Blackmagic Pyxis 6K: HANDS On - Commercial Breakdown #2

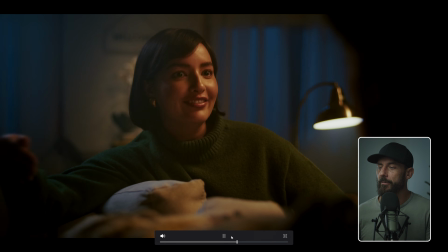[8:19]
Why didn't we do that? Let's get back to the original question. Why didn't we do that on the daytime stuff?
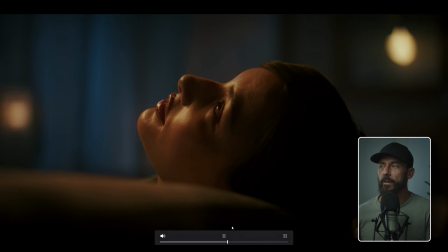[8:24]
And the answer is, when you have a schedule that you have to stick to and you have to move quite quickly,
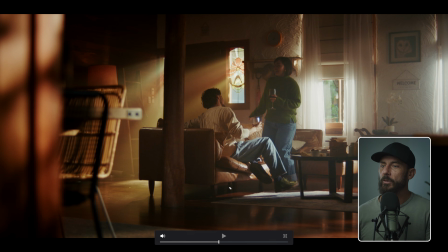[8:32]
notice what we do not do. We never look over here, right? We never ever look over here. Why? Because looking over here means, number one, we'd see our entire behind the scenes crew. We'd be looking at me because I'm parked over there as well. And all of our infrastructure is out there.
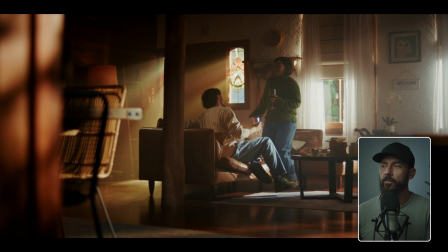[8:48]
So we are lit, ready to go to make this angle of the room look good. Anything outside of this scope, just from a schedule point of view, is going to take too much time. We don't have the ability to reset. We've got too much stuff to make it through on this day with the number of crew that we have. So that limits your options.
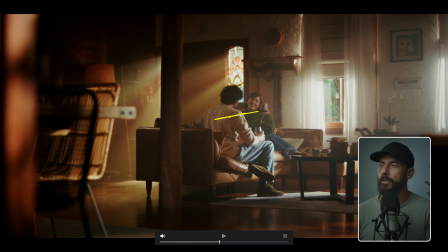[9:06]
We cannot, and notice, you can also see it, like if we were going to do traditional matching coverage here between these two, we're going to shoot an over the shoulder here of our girl, and then maybe we shoot inside of the conversation as well for something closer. And we're going to do the same for him, right?
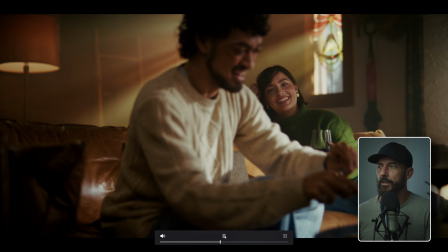[9:20]
For this guy, we need a matching shot. But notice how we do not do that. So we cut straight down the line, which is sort of a no-no.
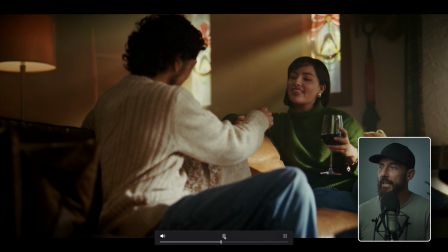[9:27]
We cut straight down the line, and then we come, look at his coverage.
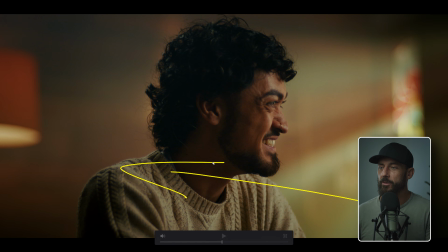[9:32]
Like we just want to go at that window. We do not want to go back this way, because back that way is all of our gear and the entire crew.
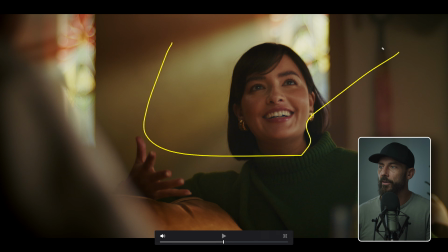[9:40]
So here's this is still, this is like the 77, just a longer lens version of it. But definitely not looking back there. Imagine if we were on the other side, right?
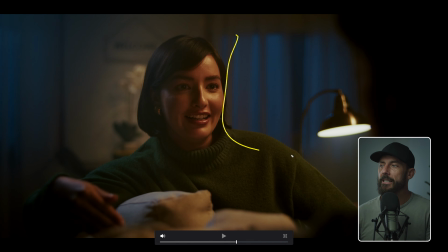[9:51]
If we're on the other side and the shot ends up looking like this, well, now we have to redo this window. we have to bring the key and wrap it around from this way, redo the soft hub. There's just lots and lots to get through.
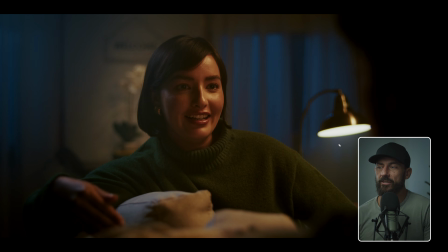[10:03]
So I would say if we were in a commercial world where you had like 5 and 5 and you could instantly bash this thing out and swap the reverse in 15 minutes,
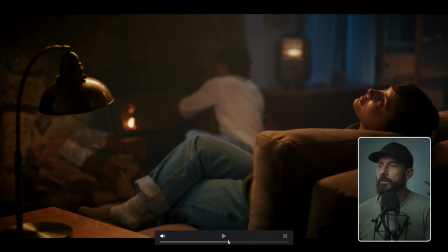[10:11]
yes, I would absolutely advocate for it. I would never say don't do it because it doesn't match continuity-wise.
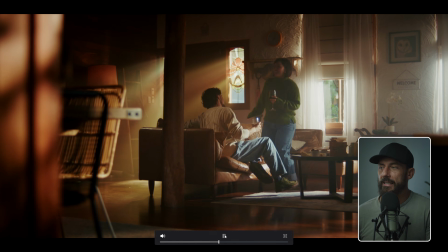[10:16]
I would let someone else make that call. And just to give you an idea of how close to the edge of frame we are all standing,
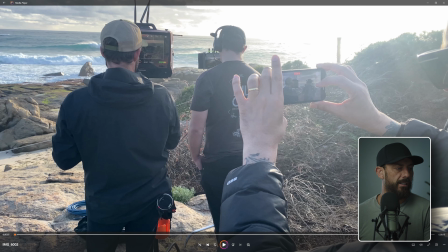[10:24]
if we go to, let's see, behind the scenes video, where would that be? I think it's this one.
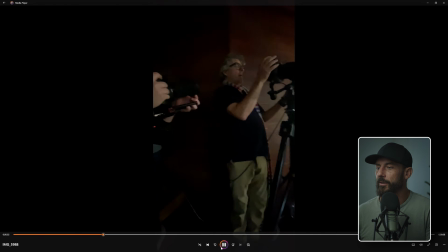[10:31]
If we come here to this behind the scenes, so here's the photographer, right?
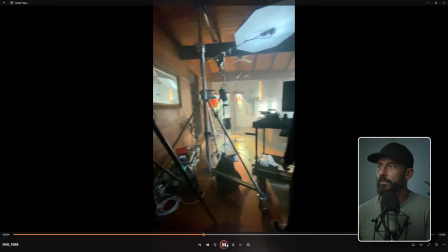[10:37]
Photographer taking behind the scenes images of this setup here while we're shooting.
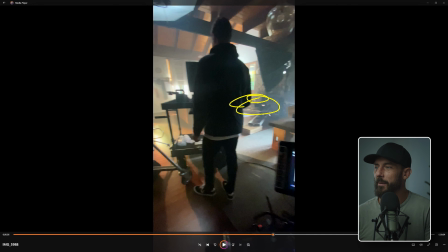[10:45]
Notice the camera on the slide over there. So this is the setup for our 2-shot inside that room.
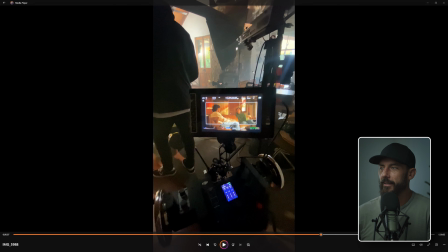[10:52]
Okay, master wheels, yes. Camera over there, so I don't have to be near it. I can just be sitting here nicely, cappuccino just here. You can see how close they are to the edge of the frame. I mean, they are on the edge of the frame. You can also see just how much neg is all around the place and where the lighting is.
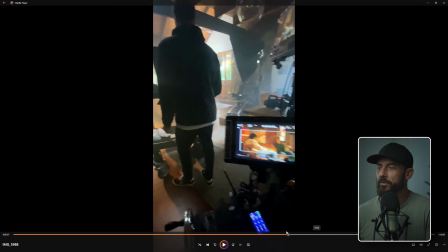[11:09]
But that's why we don't switch, because we would have to move all of this stuff and all of these people, right?
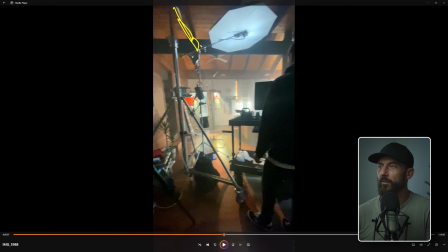[11:14]
See there's a little overhang too here. That is our backlight. You see it if we get out of that.
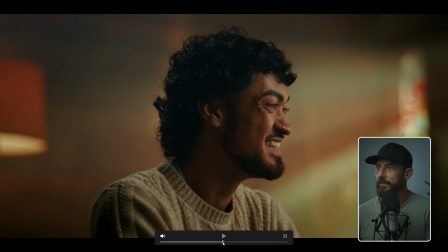[11:22]
You see that backlight there. Okay, that's this little bit here.
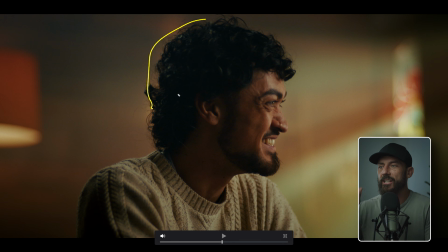[11:28]
It's like just taking that edge and just pulling them out just a tiny bit.
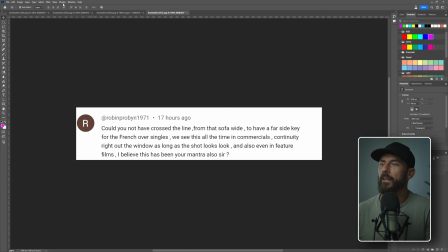[11:32]
Okay, let's go to the next question, which I think was something along the same lines, which is, what did you do in post?
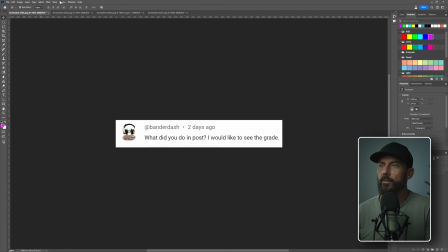[11:40]
I'd like to see the grade. Go to the Blackmagic page, download the actual raw files. There you'll be able to see what we did. You can compare and contrast. That's how you learn things. You compare and contrast. This one, I love this comment. It'd be cool and frankly very informative to look at a false color image of these shots to get a better understanding of how to shoot. You sound like me in 2012. This is exactly how I learned cinematography. I, for years, spent every single day downloading all the footage I could possibly get of finished graded projects and running them through Flanders,
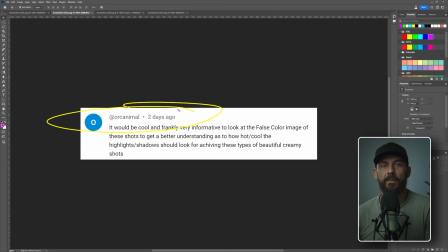[12:08]
an FSI monitor, in false color, just to see what the levels were. And you start to pattern match and you start to see, oh, they're doing the same thing every single time. It's in a different location, it's in a different environment, but the levels are set the exact same.